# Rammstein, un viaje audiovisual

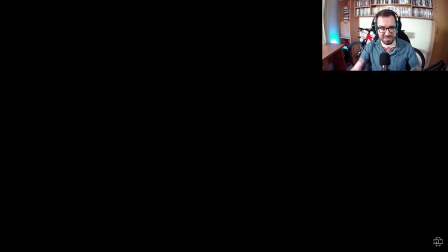1250s
A loro que esto yo lo vi en la MTV en la MTV en su momento bestial
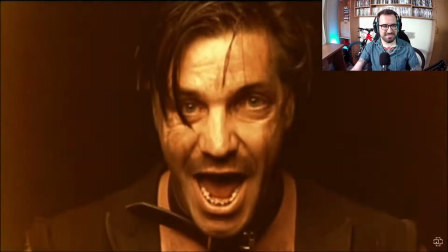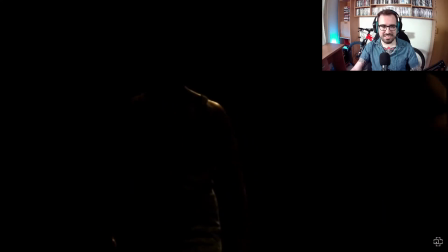1263s
como veis a los versos les dan tiempo visual para que transiten en pocos planos, es muy metafórico este vídeo,
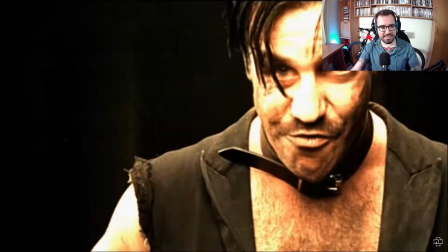1270s
tiene muchísimo contenido y luego la parte instrumental la parte cañera va a ser una puta locura de cortes y efectos eso
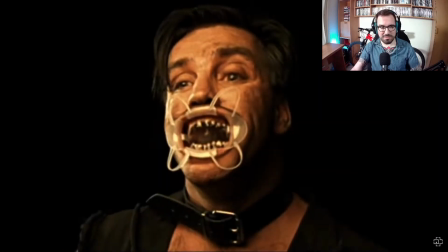1280s
de nuevo vemos a los mimos de la banda interpretándolo todo,
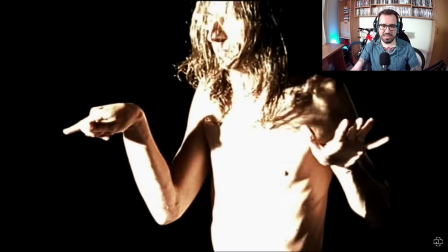1284s
un detalle importante es que técnicamente se utilizan mucho las velocidades de la cámara a cámara lenta.
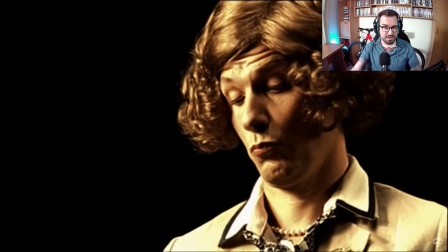1290s
Bueno, hay un montaje aquí de luces loquísimo, lo de siempre, juegan a perturbar a full.
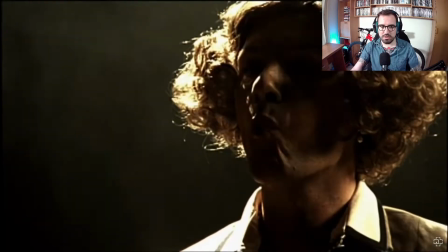1296s
Y aquí sé que no hay mucha importancia del color rojo en particular, aunque sí que hay algún detalle. No es algo que destaque como hemos visto mucho anteriormente.
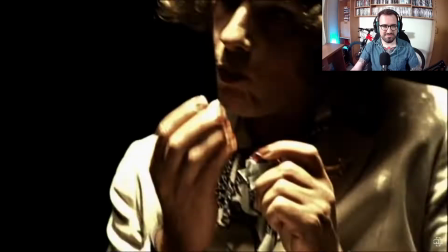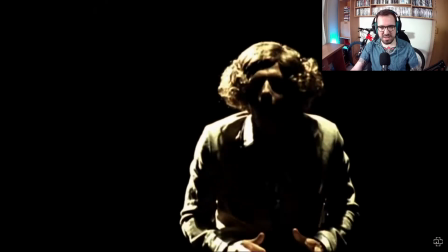1309s
Es increíble cómo se vuelve todo perverso con solo la juxtaposición de planos.
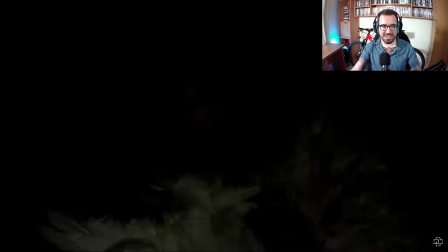1314s
Cuando vemos los planos de Tim Linderman aquí siendo felado por un ángel mientras le arranca las plumas y el otro personaje está comiendo bombones, se atraganta.
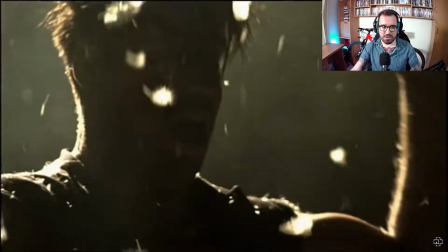1323s
El significado es muy poderoso, es muy salvaje. Y recuerdo que esto lo vi en la MTV, me parece una locura.
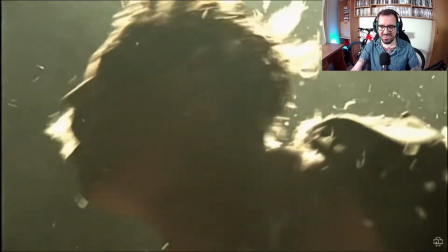1328s
Esto no sé si se podría ver ahora mismo en ningún lado, o al menos habría muchísima polémica.
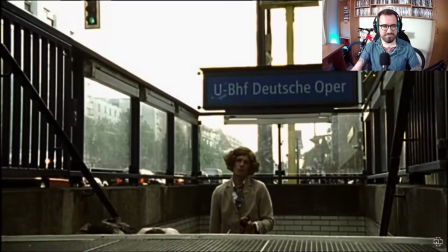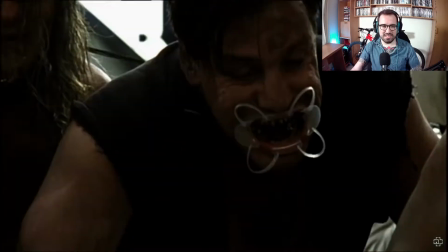1338s
Es brutal el cambio de montaje en este final, súper interesante. De hecho, estos fueron los últimos planos que yo llegué a ver.
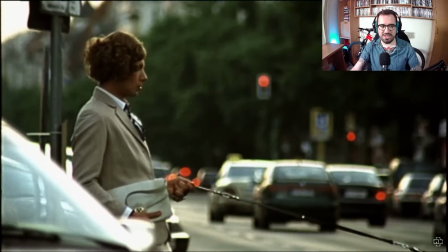1347s
Justo ahora cuando entran los teclados, esto es lo que vi y se me quedó clavado en el cerebro. dije, esto tengo que buscarlo, ¿qué cojones es?
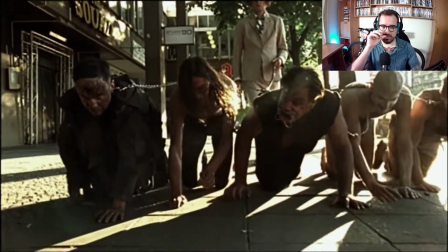1356s
Y podemos hablar muchísimo de los significados de cada uno dentro del videoclip, lo que los representan el doppelganger bueno,
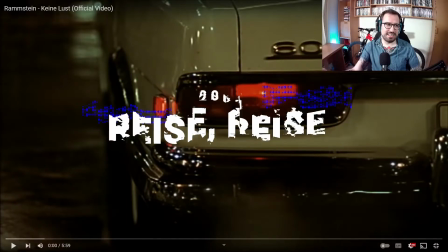1365s
movida máxima, increíble Kine Luz también dentro del disco Rise Arise en el 2004, es uno de los videoclips que yo tengo más clavados en la cabeza porque hay mucho trabajo artístico,
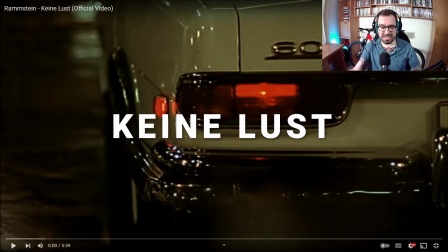1373s
es muy muy interesante muy chulo, y más allá de una crítica o una narrativa, lo que tiene es mucho efectismo, pero muy bien llevado a ver qué os parece
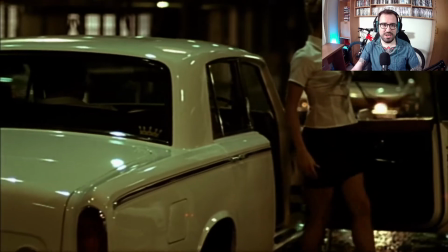1383s
Y otra cosa interesante de este videoclip es que empieza con el lore que hay con uno de los integrantes del grupo,
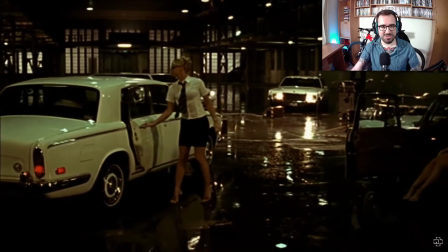1390s
el Teclista. El Teclista siempre está como medio apartado en muchos aspectos y en directo también juega como un rol de medio clown.
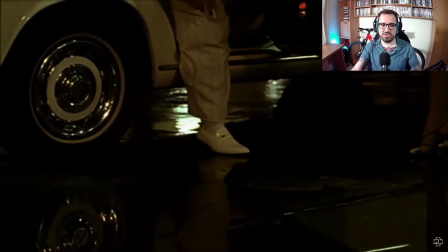1398s
Y yo creo que en este vídeo es cuando se presenta por primera vez esta posibilidad, ya lo veréis.
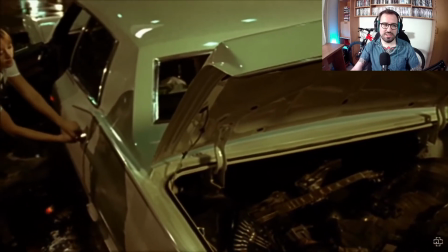1403s
De este inicio en particular me gusta mucho que todo está como a cámara lenta,
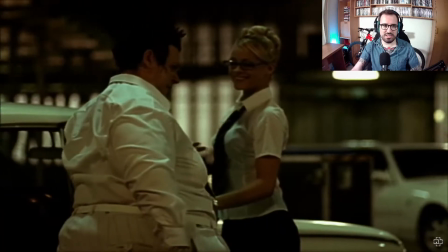1407s
de hecho hay algo de cámara lenta o más frames por segundo o una cosa de estas, pero los sonidos no y eso le da como una cosa extraña.
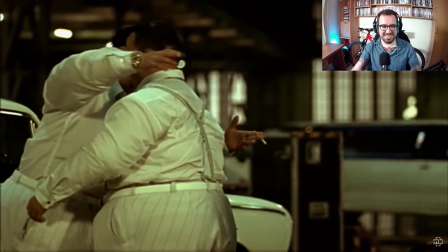1416s
Aparte de que ya veréis, pues están todos gordísimos, la dirección artística es increíble.
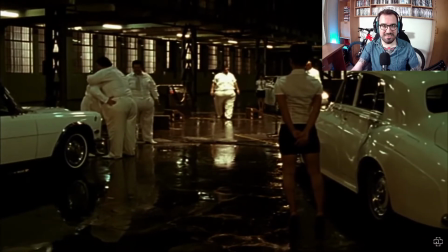1421s
Y toda esta previa va levantando, va levantando la canción, de hecho la canción, toda esta introducción no es tan tan larga.
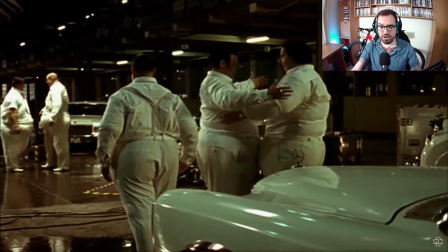1429s
Esto está preparado simplemente para el videoclip, que es algo que no hemos visto en prácticamente ninguno de los videoclips de Rammstein,
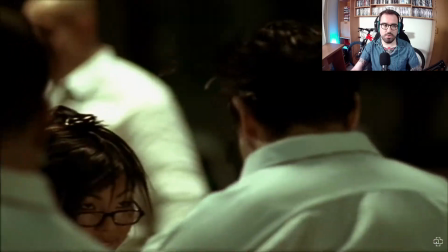1436s
modificar la estructura de la canción para montar el vídeo. Mucho espacio para que se prepare todo.
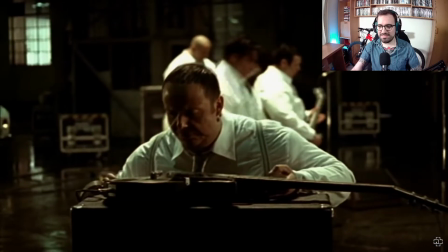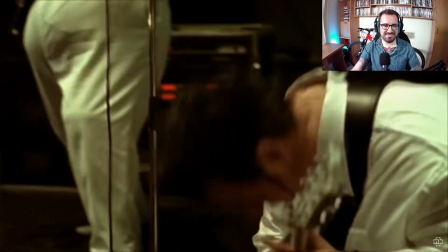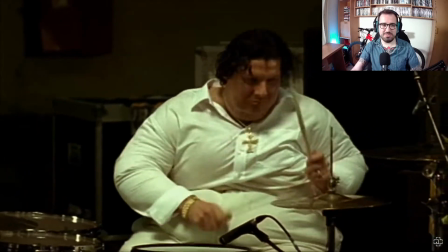1451s
El tema de las modificaciones corporales de la propia banda en los videoclips es algo que hemos ido viendo pero nunca ha sido tan salvaje.
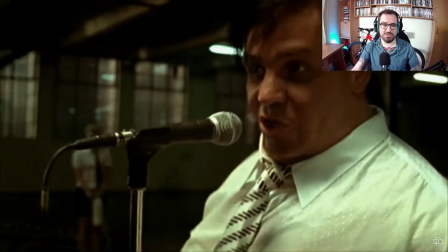1459s
Aquí parece lo muñeco de Michelin. Pero vemos también que en los últimos videoclips que han sacado de su último disco site esto se repite.
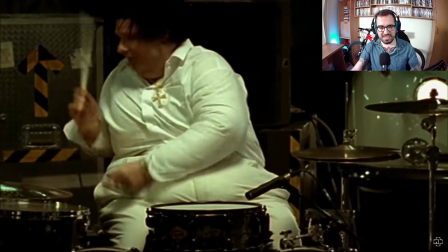1466s
Y pienso que es algo muy guay porque ellos lo que critican siempre lo critican desde su punto de vista y directamente desde sus carnes.
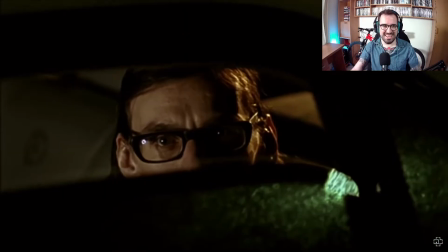1474s
Directamente en este vídeo es así de explícito.
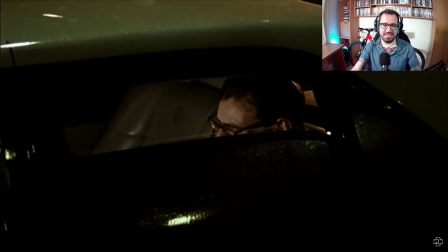1477s
No podemos decir que es una banda punk pero en este sentido a nivel de actitud sí que creo que se implican para criticar.
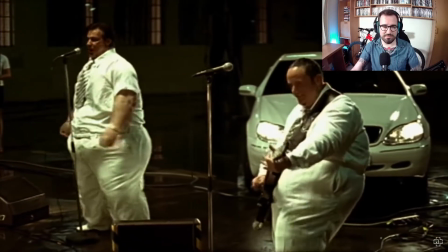1484s
O sea, forman parte de ello y toman parte en ello. Eso me parece que es una posición muy muy guay y muy arriesgada hasta cierto punto.